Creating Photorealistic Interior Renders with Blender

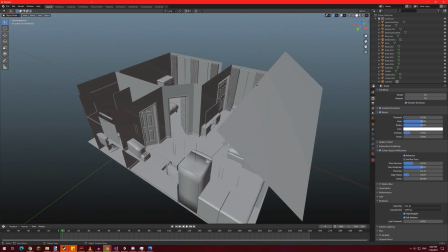(0:00)
Recently I spent one week developing a full apartment scene in Blender.
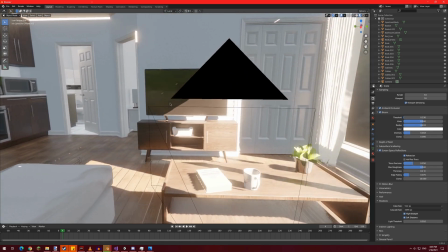(0:05)
Creating a realistic, believable interior space was key to the scene's success.
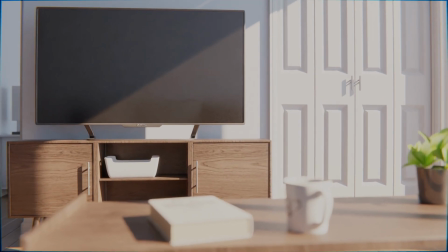(0:10)
While the scene's design and added details were important, this video's focus will be on the methodology behind the project's realism.
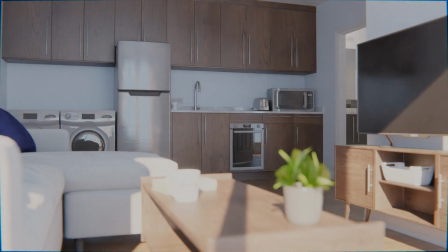(0:16)
Now the workflow here is aimed at Blender, but the ideas are still almost universal.
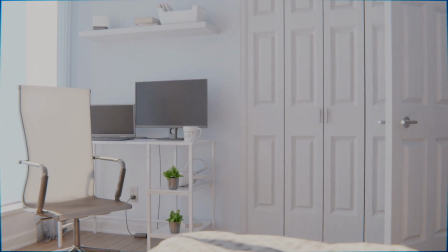(0:22)
So let's get started with the simplest idea, and that's the proper scaling of assets. assets.
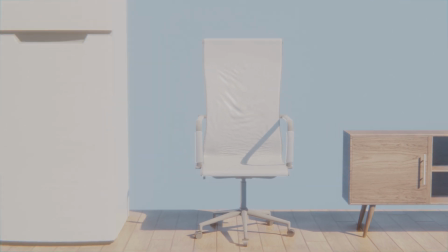(0:26)
Although the end viewer might not have brought a tape measure, incorrect scaling is the ability to dramatically reduce the quality of what might be an otherwise watertight environment.
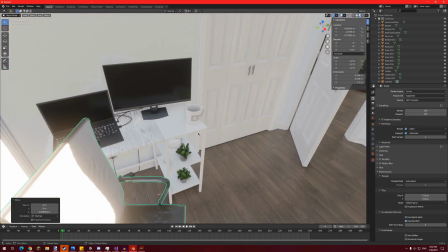(0:35)
The worst thing about incorrect scaling is that simply eyeballing and estimating the scale of things almost never works,
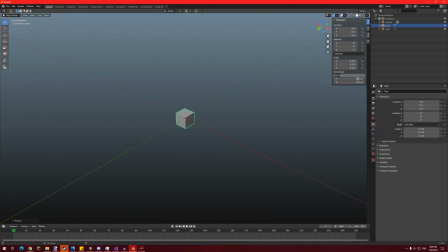(0:41)
so it's helpful to get the average, real-world dimensions of your assets and then scale them accordingly in your scene,
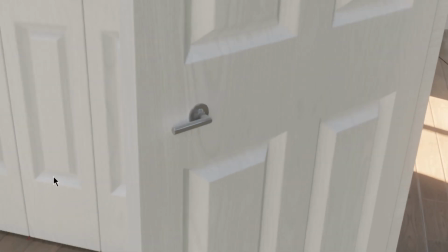(0:47)
if you'd like to avoid accidentally miniscule doorknobs. Scaling is important.
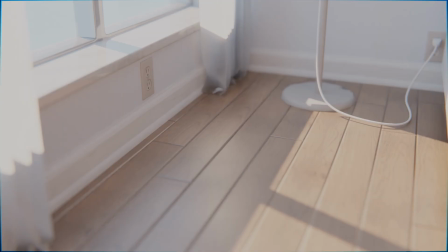(0:51)
It doesn't matter if it's the width of the wood panels on the floor or the height of the doorways, unless you're playing a source game, that is.
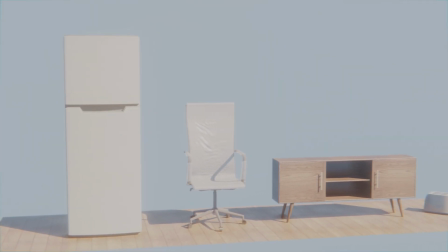(1:00)
Almost as important as proper scaling is ensuring the use of realistic geometry.
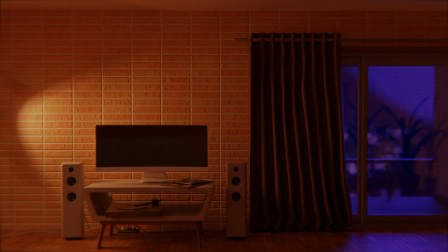(1:04)
In real life, there's no such thing as a sharp edge, unlike in polygon meshes where they seem to be the status quo.
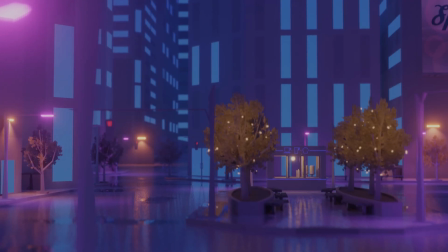(1:11)
Unless you're going for the low-poly look, which would defeat the point of adding realism, it's a good idea to smooth any visible sharp edges.
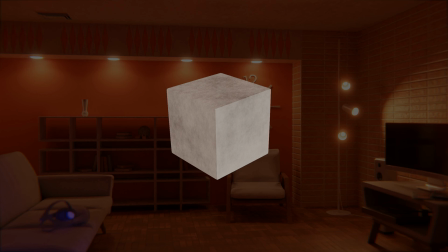(1:19)
There are different ways of doing this, but the two methods that I use most often are beveling and sculpting.
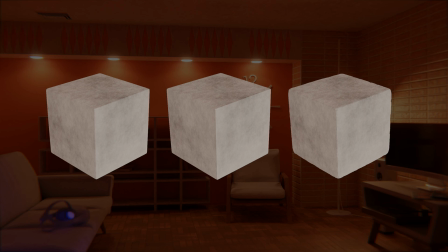(1:25)
These new faces will allow the light that would usually be restricted to just a single side to spill over the edges naturally.
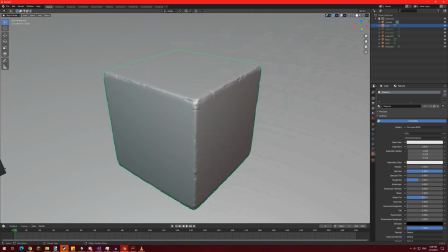(1:32)
If needlessly having a ton of extra polygons in your models isn't your thing,
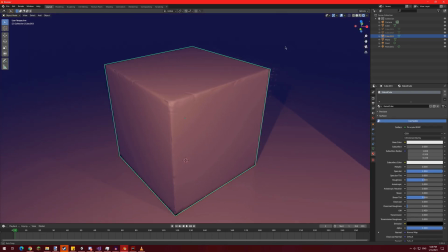(1:36)
baking the beveled or otherwise more physically accurate normals, and applying them to the low poly, sharp-edged model is a great alternative,
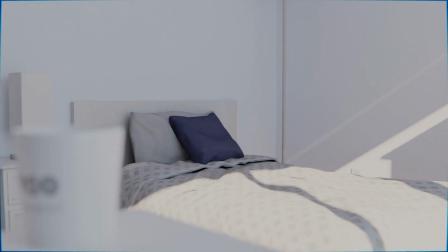(1:43)
and it's one that I use very frequently myself. itself. To further enhance the flow of light in your scene, using physically accurate materials is helpful.
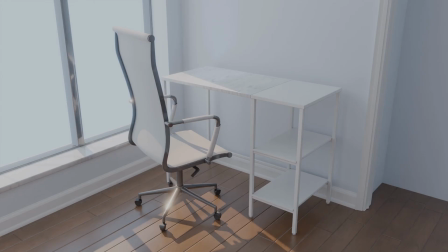(1:52)
In this development time lapse, you can see the difference that they make in just the chair's fabric.
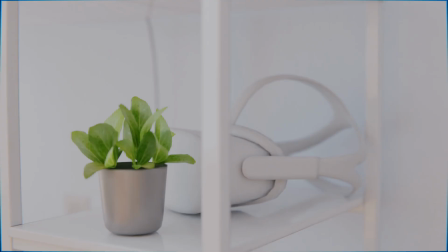(1:57)
The use of physically accurate materials should extend to the leaves of a potted plant all the way to the smallest wrinkles of a pillow.
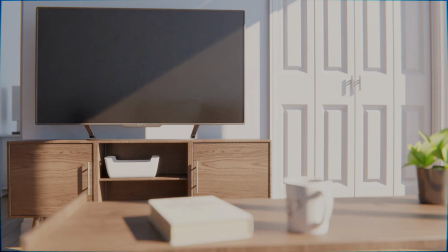(2:03)
This ensures that the light interacts with objects the way the viewer would expect it to.
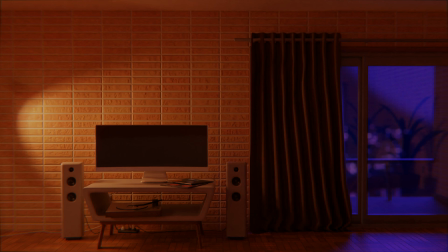(2:09)
Now, this leads into unarguably the most important principle in adding realism, which is the lighting.
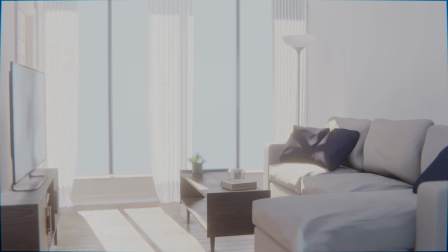(2:15)
Your lighting has the power to bring the intended atmosphere of your scene to life, and it can highlight some of its best parts.
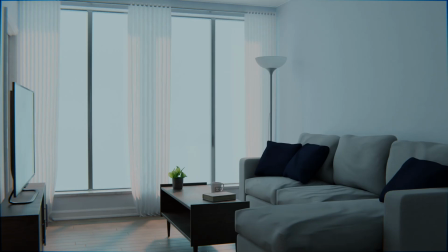(2:22)
Unnatural lighting has the power to do the exact opposite of this, so avoiding unnatural lighting is critical.
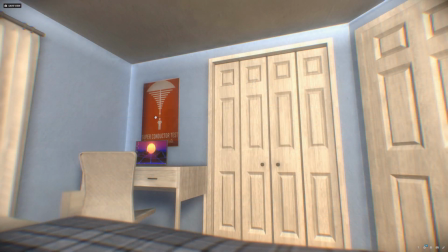(2:29)
A good example of bad lighting is my very first attempt at a realistic interior render, where we're presented with a lamp that's somehow brighter than sunlight itself.
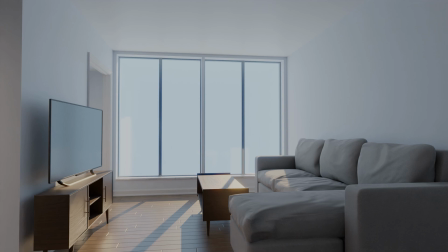(2:39)
For my current apartment scene, I also wanted to use natural warm sunlight, but this time it had to be done correctly.
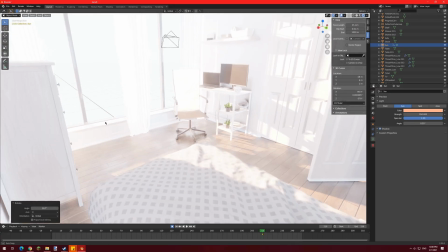(2:45)
This meant that estimating the sun's brightness and its interaction with the atmosphere would be necessary.
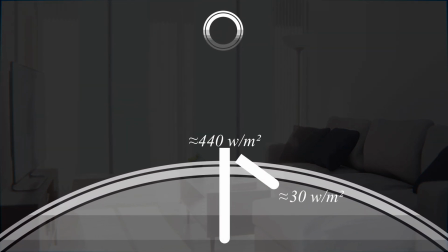(2:52)
At its zenith, the sun's strength is 440 watts per meter squared, and indirect light from the sky is about 30 watts per meter squared.
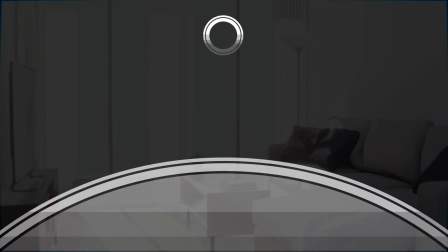(3:00)
These are good starting values, but they'll need adjusting depending on the time of day.
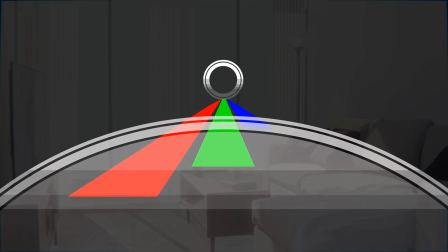(3:05)
As the sun's distance to the horizon decreases, the atmosphere increasingly scatters shorter wavelengths,
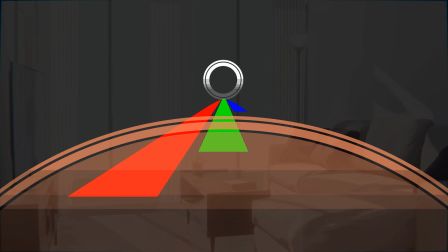(3:11)
giving the sunlight a red-orange tint and decreasing its intensity.
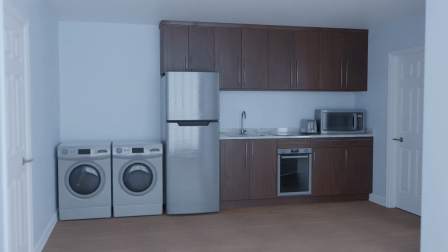(3:15)
With this in mind, I was able to find a fairly convincing sun strength and color from my apartment scene,
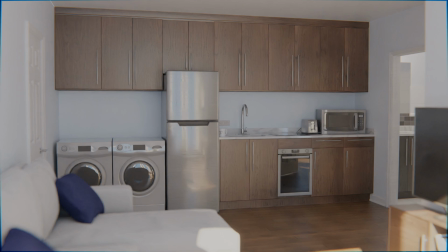(3:21)
which imbued it with a warm, inviting atmosphere, contrasted with cooler ambient colors emanating from the sky.
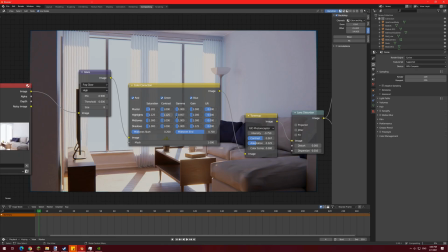(3:29)
Additionally, post-processing effects should always be tastefully used to emulate the lens of a real camera.
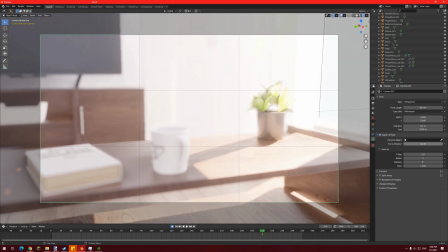(3:35)
I always enable depth of field along with lens distortion, glare, and some level of tone mapping and color grading to enhance the mood.
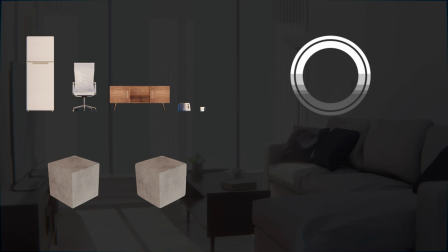(3:45)
Altogether, ensuring proper scaling, geometry, lighting, and post-processing can dramatically enhance the realism of your render.
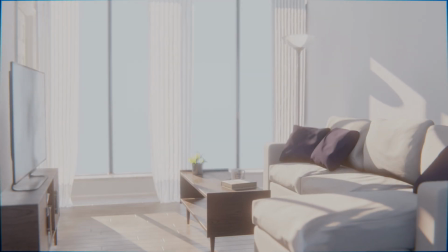(3:52)
That's regardless of whether you're designing an interior environment explicitly for rendering, for real-time use, maybe for both.
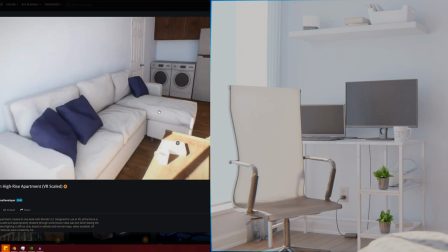(3:59)
The principles discussed here will help tie it all together. If you want to see my finished renders, check out my Instagram in the description.